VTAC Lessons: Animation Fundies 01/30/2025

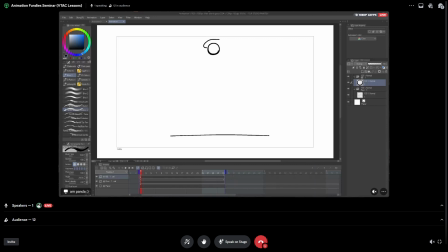[16:34]
So what we want to do, imagine that there's a hand holding this ball, and then very next frame, the hand disappears, right? The ball wouldn't just instantly fall down to the ground.
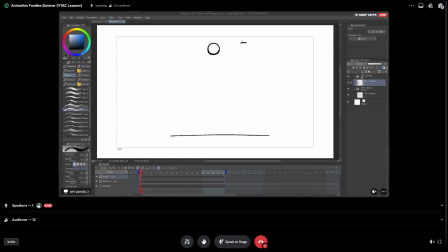[16:50]
It needs to gradually start getting pulled down by gravity, right? Same like the race car, same like anything. Even though it does get up very quick, it still has to build up the energy, right?
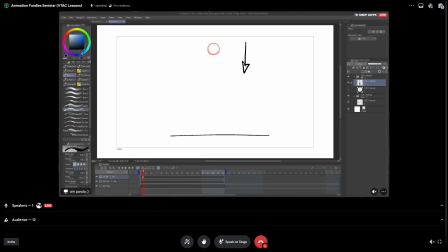[17:09]
So for this, we're moving down, and again, we gotta start slow to the top. Start slow because the hand just let go. So it's very nice frame. We're gonna make it move just a little bit down, right?
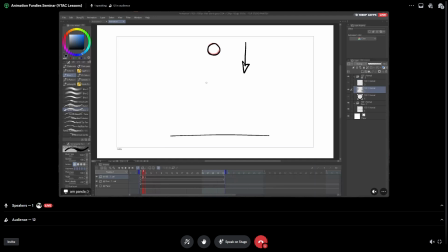[17:28]
And it doesn't need to be a perfect ball. I don't care really. It's a nice frame, like before. It should be gradually increasing in speed, right? So I'm gonna do this. And so if you see here, it's gradually increasing in speed, right?
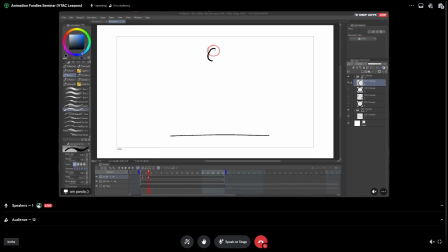[17:50]
So next frame, new ball, make it move a bit more, right? Have it move down a bit more.
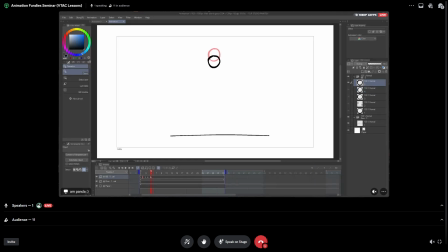[18:07]
So I'm kind of going sideways, that's okay. And fall down. And I don't need to force it down, right? I don't need to force anything to make it, or it should be fast.
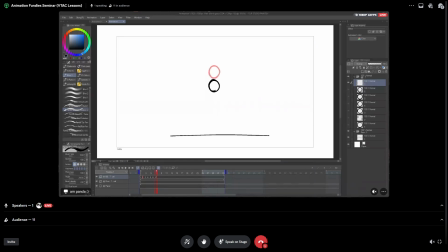[18:23]
It'll come in time because speed, because of gravity. And make a new frame and gradually make it move faster and faster.
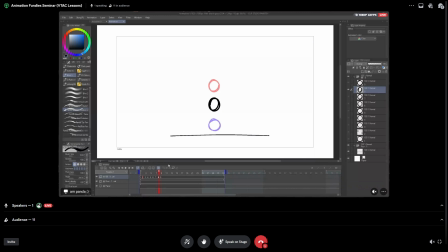[18:42]
Um, and actually, I want to bring it down a bit more. So what I want to do,
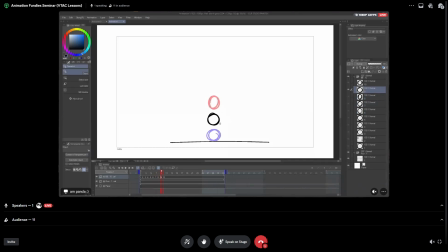right, let's see how that works.
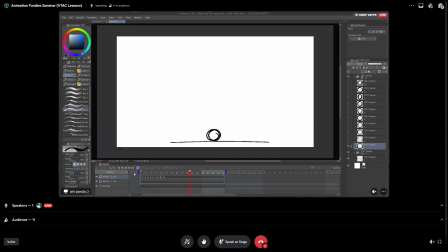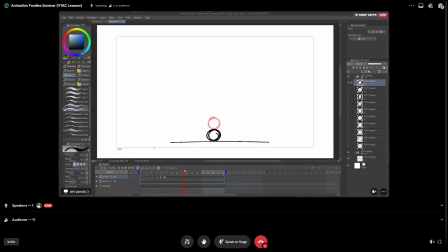[19:16]
And maybe it could be better.
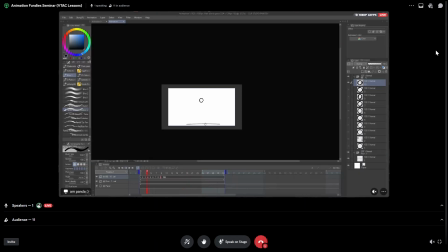[19:18]
Crucial Paint has a weird thing of not really playing every frame, but if you zoom out, then it plays a few more frames than before.
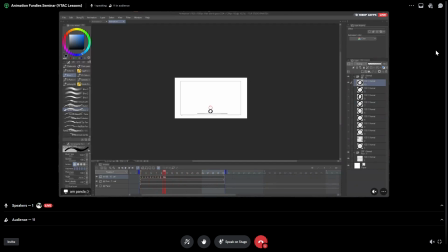[19:26]
All right. So now we've gone down.
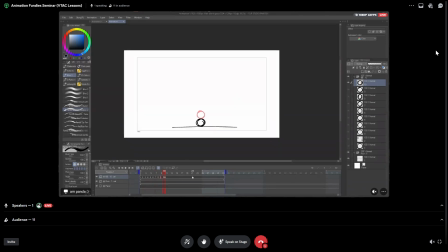[19:30]
When we come up, what I like to do is I make this first frame.
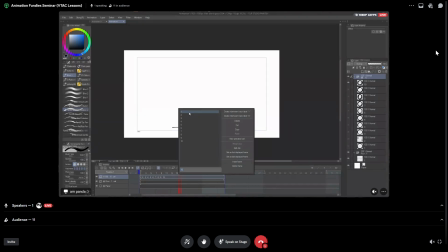[19:37]
If you right click and bring it here, right?
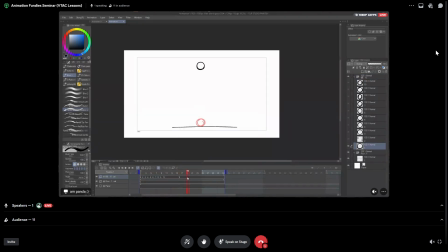[19:42]
You can choose
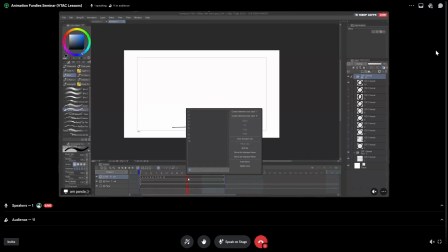[19:46]
which frame you want on here, on the timeline. I hope that makes sense.
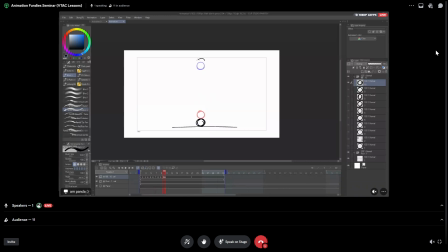[19:57]
come down, and then so then we can see where the start of the loop is. All right. So we're gonna make it loop, so it needs to come up now.
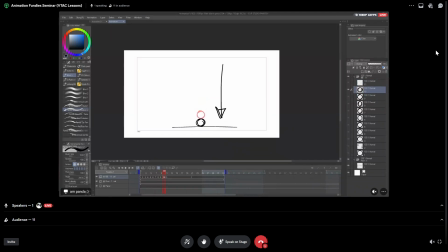[20:11]
And so this ball came down, right? It's the ground, and it keeps the momentum. So we need to come up, and again, keeping the momentum, it should start fast, and then slow down as it comes up top, right?
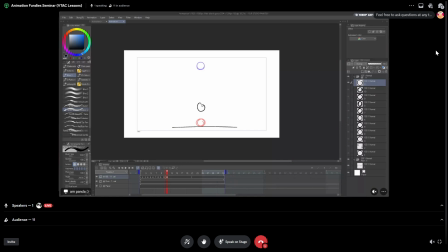[20:32]
Right. So we'll do that. I'm gonna have it come up. Again, this is fast, right? So falls, boing, and comes up.